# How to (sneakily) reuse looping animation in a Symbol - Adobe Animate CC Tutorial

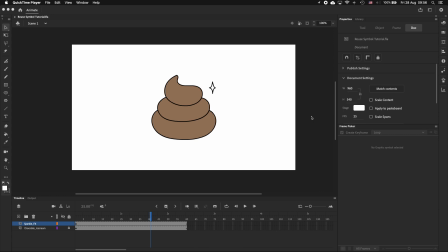[0:00]
Hello everybody, today we're going to be working with this piece of chocolate ice cream and we want to bring it to life by making it sparkle. So there are a couple ways we could go about this and you might be tempted to just animate every sparkle individually,
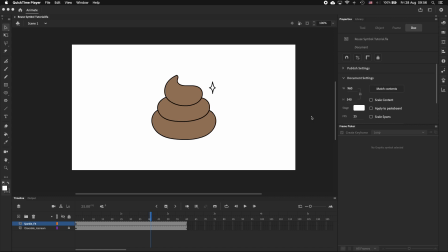[0:15]
but in this video I'm going to show you a bunch of different ways to do this using a single symbol. And stick around to the end of the video because I'll also show you why this way is better. So we've got a symbol here on its own layer that contains a very simple sparkle effect.
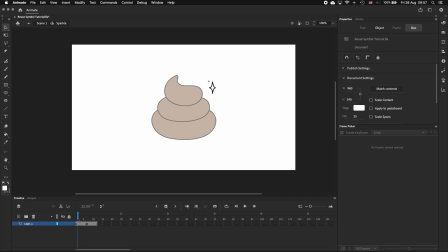[0:33]
Clicking into it, you can see that it's two keyframes, a bigger sparkle and a small one, each holding for 6 frames. Coming back out of the symbol, I'm going to duplicate it a few times by clicking and dragging while holding the Alt or Option key.
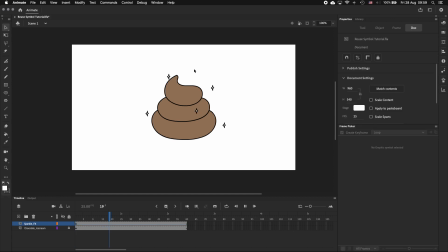[0:54]
That's looking pretty good to me. The scene looks nice and sparkly. The problem we're facing now is that it's really obvious that we've just hit Command C, Command V a bunch of times, so we're gonna have to be a little sneakier. So the first thing I like to do is to flip some of the symbols. And we can do this by selecting the symbol we want to flip, going to Modify,
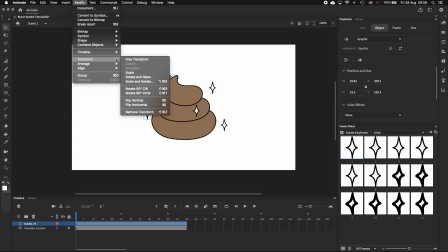[1:17]
Transform, and choosing Flip Vertical or Flip Horizontal. Now, I've got these mapped to keyboard shortcuts. So I'm just going to quickly flip a few more symbols. Sometimes I flip them horizontally, sometimes I flip them vertically.
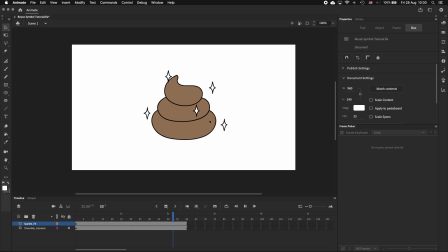[1:35]
And now it looks like there's a bit more variety in the scene, but it still looks unnatural because all of these sparkles are blinking in sync. So let's fix that by offsetting the animation. In the frame picker with Create Keyframe turned off and Only Keyframe selected,
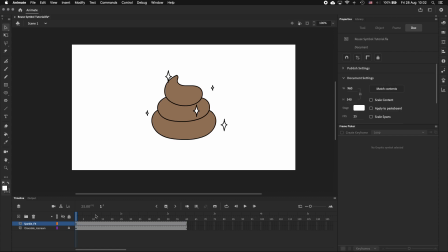[1:54]
I'm going to change the starting frame of some of the symbols so that the animation is out of sync or offset, and this will look much more natural when played back.
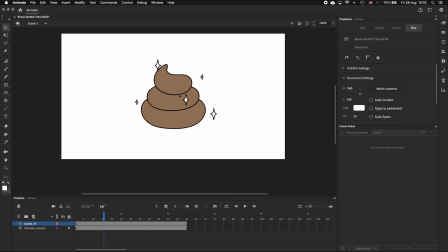[2:05]
To take it even further, you could introduce more variety by rotating or scaling the symbols. Personally, I don't like scaling any of the symbols too much because the line thickness scales together with the symbol and can start to look out of place.
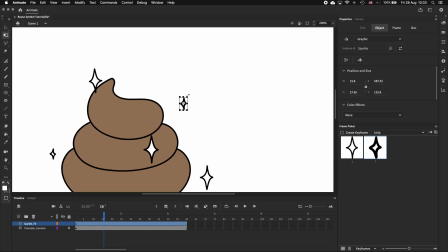[2:22]
But why go to all this effort when you can just animate each sparkle individually?
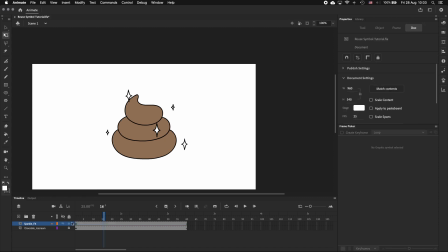[2:27]
Well, what if you wanted to change the color of your sparkle effect?
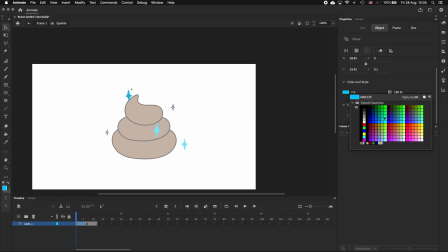[2:33]
The way we've set it up, I can go into a single symbol, change the color of 2 keyframes, and we now have blue sparkles.
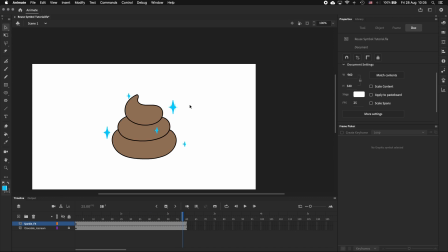[2:42]
What if I wanted to add in-betweens to make the animation smoother? I can do that too.
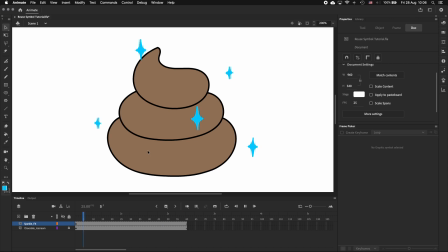[2:53]
We could even completely replace the sparkles with something ridiculous
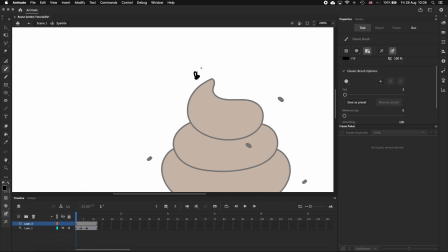[3:00]
like flies, which doesn't make sense, but serves to illustrate a point.
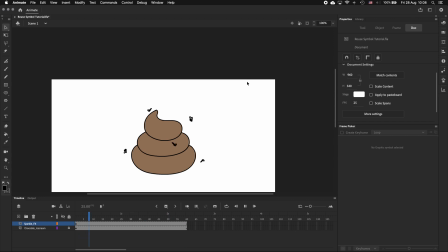[3:09]
And that's why I think using a symbol is better than drawing everything individually. That's it for this video. It was a short one, but I hope you found it helpful.
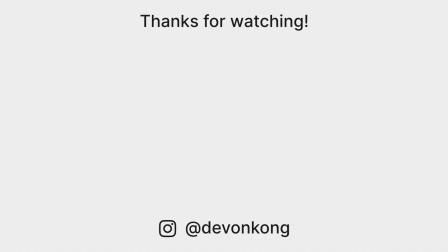[3:19]
If you have any questions or you've got a different way of doing this, leave it in the comments. Thanks for watching, and I'll see you next time.